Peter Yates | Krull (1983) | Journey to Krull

But the prophet's freedom. And fame. Freedom we have. And fame is an empty purse. Fame is what you leave to your sons.
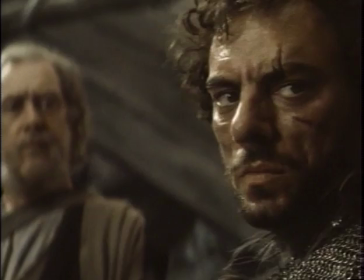(8:33) How did you know I had sons? Which is evident. If the slayers conquer Krull, your sons will be enslaved. Forever.
Once their leader, Torquil, decides, they basically follow him.
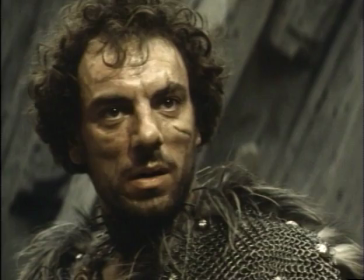(8:46) He's the key. Well, you heard him. We are now an army.
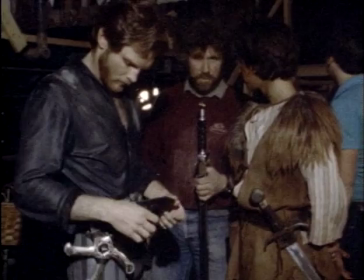(8:58)
Well, we've got it down to fine art. Yeah.
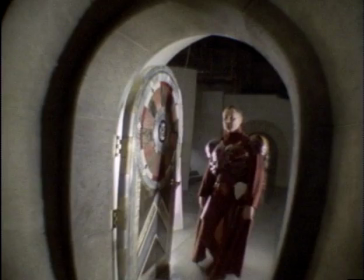(9:01)
We've concentrated not on recreating the past or even trying to dream up what people may be wearing in hundreds of years' time, but in designing the picture, Stephen Grimes has tried to create a feeling of storybook,
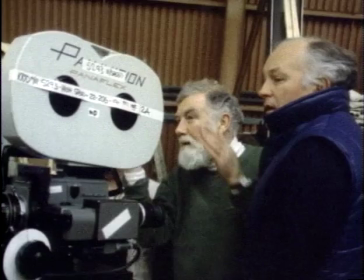(9:16)
a feeling of fantasy, a feeling of escape. The master architect on any film is the production designer. This is the first time I've ever had to really invent a whole world, and inventing a new world is difficult.
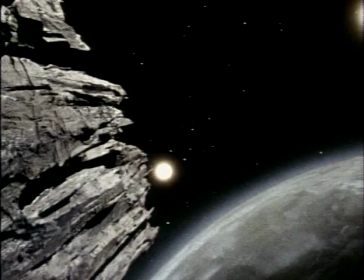(9:30)
The thing we decided on was that whatever planet it was something that was attractive and that people would accept. Stephen and I have departed from what is expected of a fortress so that
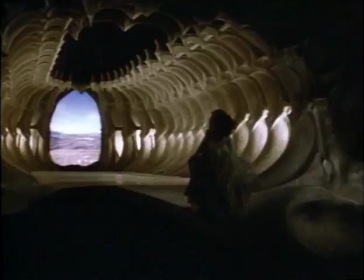(9:47)
one can use one's imagination and really have people going through fantastic looking places.
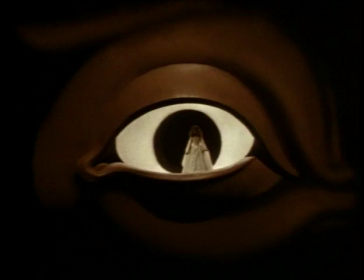(9:54)
So it becomes more of a fantasy, more of an adventure that the audiences will want to share.
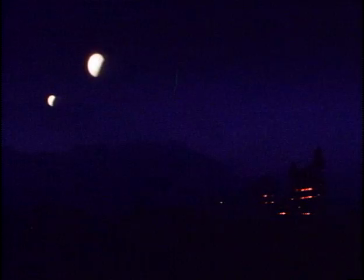(10:00)
The world is a very strange one, the world of Krull. It's like a beautiful fairy story.
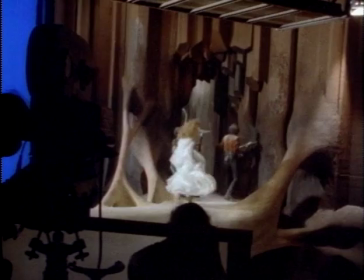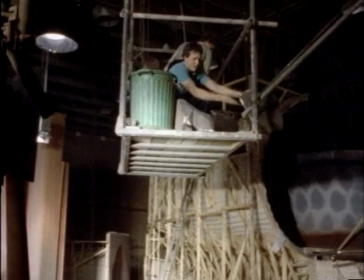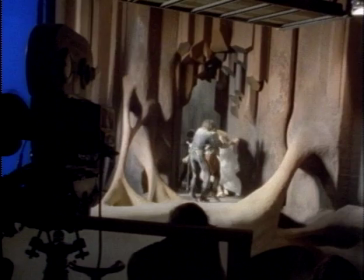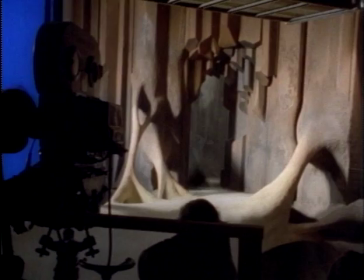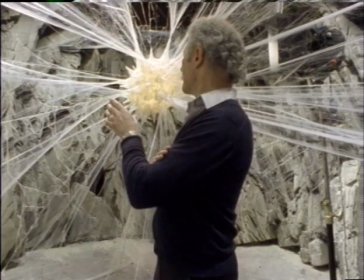(10:31)
This is an enormous size, and it really, the only way to sort of give you any ideas, I suppose a man is around about that size.
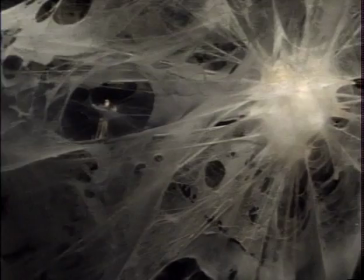(10:38)
So you can see it's quite a large cocoon. Ynir has tried to avoid having to come near this place because nobody who enters this enormous
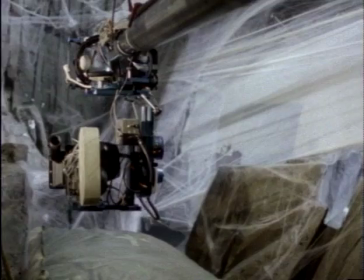(10:49)
spider's web is ever supposed to return alive, and he is forced to climb along the webbing of the web out to the cocoon.
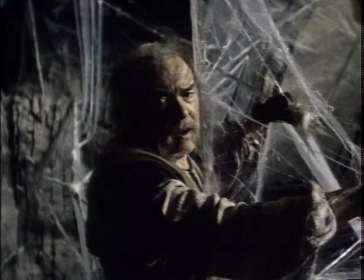(10:58)
Unbeknownst to him at this stage, he has other things to contend with.
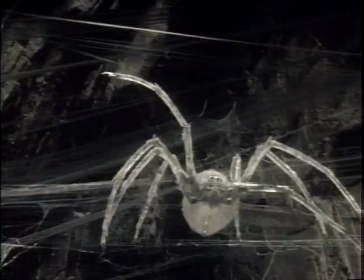(11:03)
I can't recall having worked with so many special effects as I have in this film.
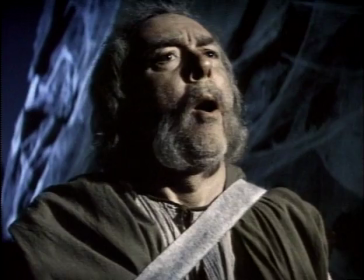(11:08)
It's very difficult when you have to see something highly dramatic when it isn't really happening at all.
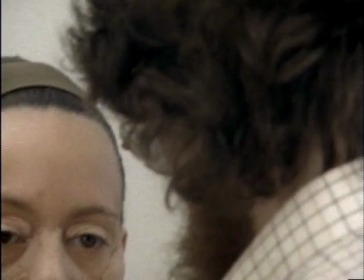(11:15) I seek the widow!
Francesca Annis plays the widow of the web. She is the one who is able to foretell the future and is able to tell Ynir where it is the Black Fortress is going to rise.
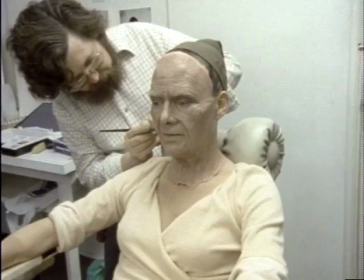(11:27)
It is the ultimate fantasy, of course, a sort of you confront your past, and
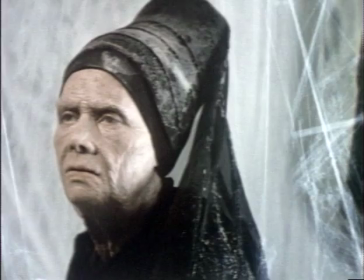(11:33)
she goes through this amazing transformation of going back to how she was when they were first met, when she was very,
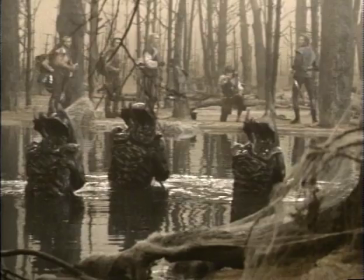(11:40)
very young.
How could I have left you? Since Krull is a foreign planet, Slayers!
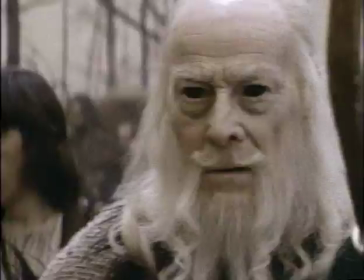(11:49) From the lake!
Many of the characters have powers unlike those of mortal men. David here, he was supposed to change into a tiger, because he's got all his magic with him.
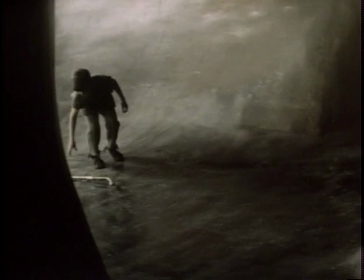(12:07)
He changes into a tiger to frighten the slayers away. The tiger was supposed to be hurt, and I had to have
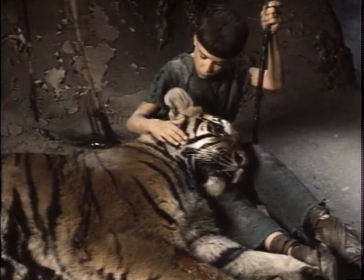(12:19)
the tiger's head on my lap, and so that was a big experience.
I won't leave you, Ugo.
He was a really lovely animal.